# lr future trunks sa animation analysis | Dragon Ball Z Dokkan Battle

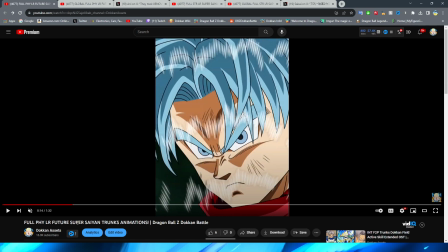[8:10]
This face doesn't look too bad, though, but what they do is they kind of try and have the zoom out effect where Trunks' face is super close up,
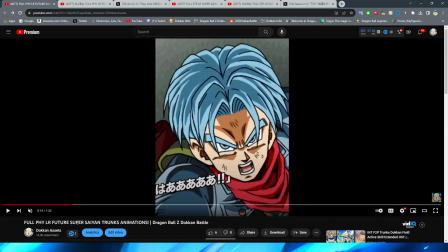[8:17]
and then they have a little bit of a zoom out to then go to here with a completely different angle and a completely different like
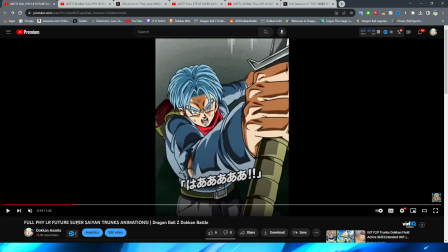[8:25]
style of asset, or then you have Trunks' arm kind of extend to in front of the screen. I will say, I know that Trunks is in base form and his hair kind of droops down a little bit, but I feel like it's almost too droopy here, which is a little bit weird to say.
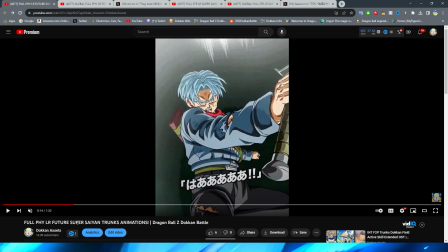[8:40]
But then they do have Trunks back out a little bit more, where he's holding the sword out in front of him.
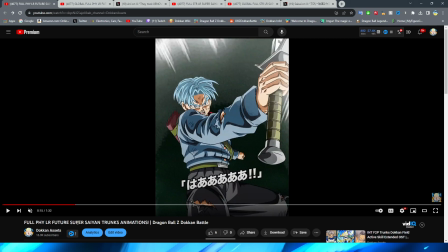[8:45]
And to kind of give you a bit of a cool little transition here,
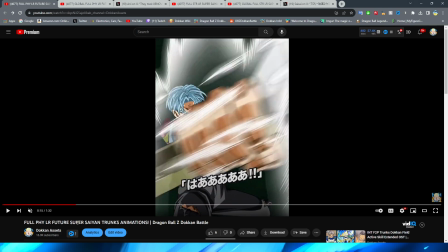[8:50]
they have the sword slash across the screen, or more like, I guess, Trunks' hand with the sword in hand, right?
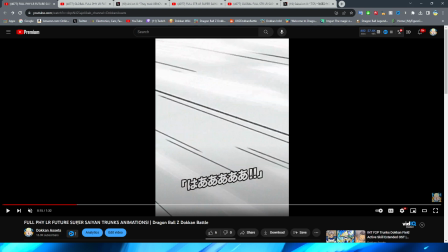[8:58]
Where they kind of blur it as it crosses the screen to then transition, which I will say, this is pretty cool with the way that they handle the lines, because the way that the lines are moving on the screen kind of makes your brain interpret this as the sword moving,
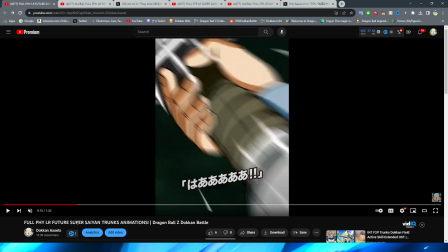[9:13]
right? And kind of like the edges of the sword slashing into a different direction, which is exactly what happens here, right?
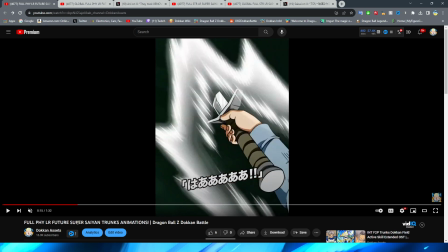[9:18]
You can see now the blurry sword is facing up because obviously Trunks, you know, swiped the sword past the screen.
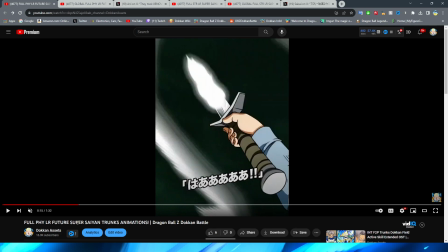[9:24]
So that is pretty cool. I definitely really like that transition.
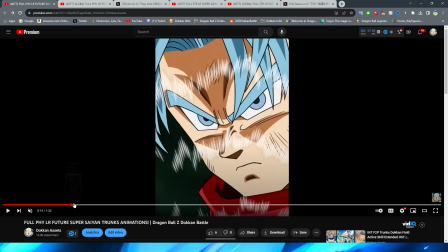[9:28]
I actually think it's pretty nice in terms of like the sword, but I do think in full motion, the actual like execution of it doesn't really look that good. Like, I like the idea, but I feel like it's not executed well enough to really make me feel like this looks good.
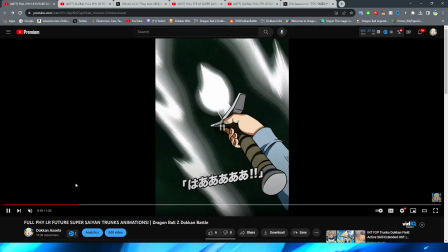[9:46]
Like, I remember the first time I looked at this when I first saw the animations on the stream, or on the video rather, excuse me, I was like, oh, why does the transition look a little funky?
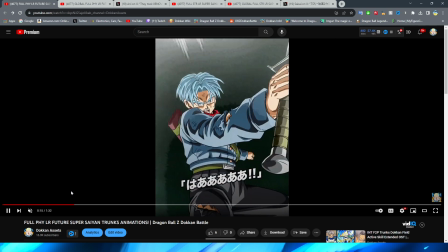[9:56]
I feel like even in regular speed it still looks a little bit strange, but I like the concept as to what they're going for.
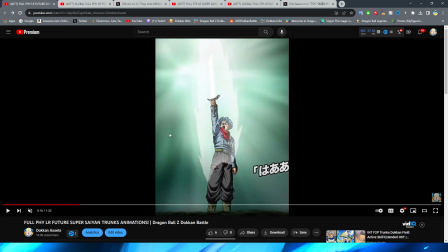[10:01]
Then obviously we have Trunks get a little bit of energy on the edge of the sword there, right?
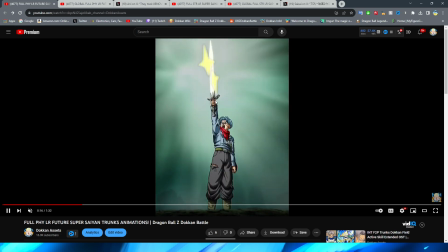[10:08]
When he's holding it up to the sky. And then obviously here you can see Trunks holding it sky high, where the sword then gets some ki on the end of it, right?
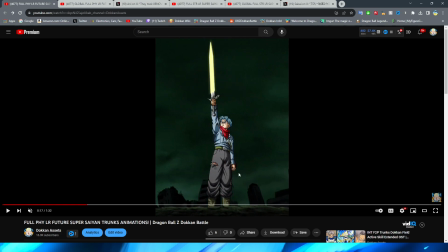[10:16]
Which I will say, I feel like this shot looks a little bit weird. Maybe it's just because of the fact that up until this point it was these really nice like close-up assets, and then you have this shot here. But I swear this asset just like for some reason doesn't look as good as I feel like it could. It kind of reminds me of like an older Dokkan asset for some reason.
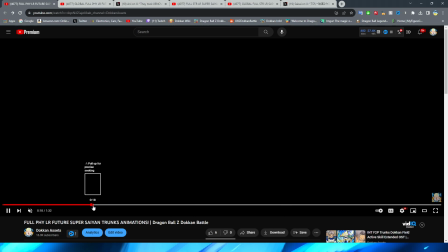[10:33]
But with that being said, right, you have Trunks hold the yellow sword up in the air, and that is the end of the intro animation. And boy, oh boy, ladies and gentlemen, we are in for a ride. Because I feel like that is basically the best of what we have to look at today.
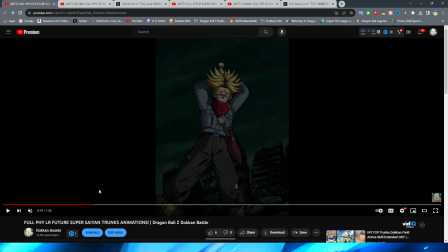[10:51]
I feel like that's even better than the Sword of Hope animation at the end, if I'm being honest with you. So we start off with the 12 key animation here for the boy Trunks.
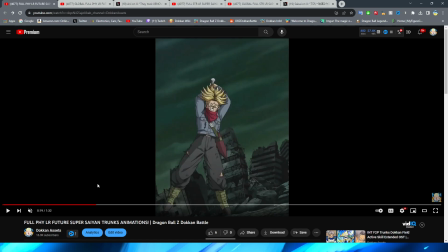[11:01]
We have a little bit of a shot where it zooms out.
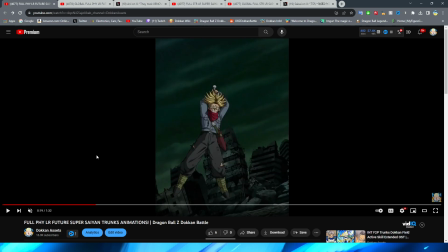[11:04]
And immediately, we do have this shot of Trunks zooming in a little bit, and then it's kind of weird, right?
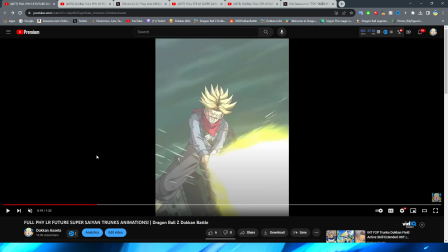[11:11]
You would think that the whole point of this transition, right, like this little white flash of light here, besides kind of like making the sword grow a little bit bigger with power there, right?
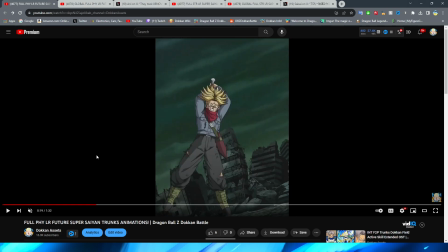[11:21]
You would think that like the way that they would do that would be put it here to kind of mask this stinky pose change here,
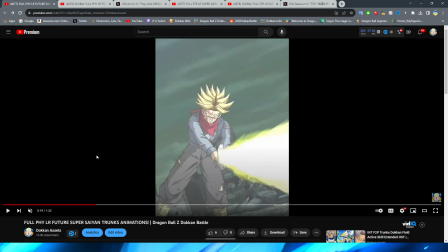[11:30]
because this doesn't look good whatsoever. This looks like a free-to-play unit, or a unit from a couple years ago, an essay that they would do something like this.
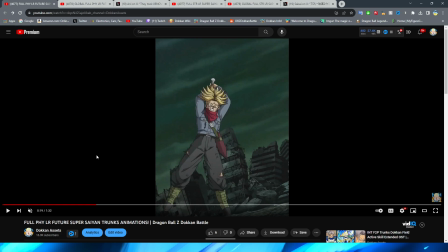[11:37]
I was expecting Trunks' arms to move down a little bit before they at least did a pose change,
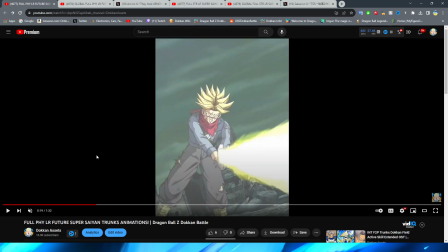[11:42]
or just have it move fully with fluid animation, but it's just one to the other. And keep in mind, this is a worldwide celebration unit, right? I know that sometimes it feels like maybe I'm a little bit too hard on some of these units, but this is a brand new premium unit for one of two of the biggest celebrations of the year,
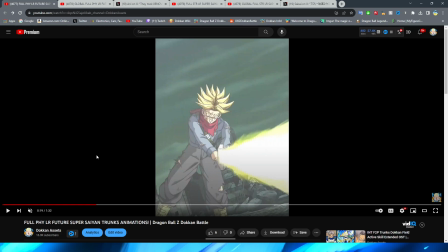[12:01]
worldwide and anniversary. I expect these units to be top quality animation from top to bottom. If they're going to be slacking on other Dokkan Fests, right, like we had a Kale, and right before this, Tech Trunks, ironically enough, Trunks just getting shafted left and right.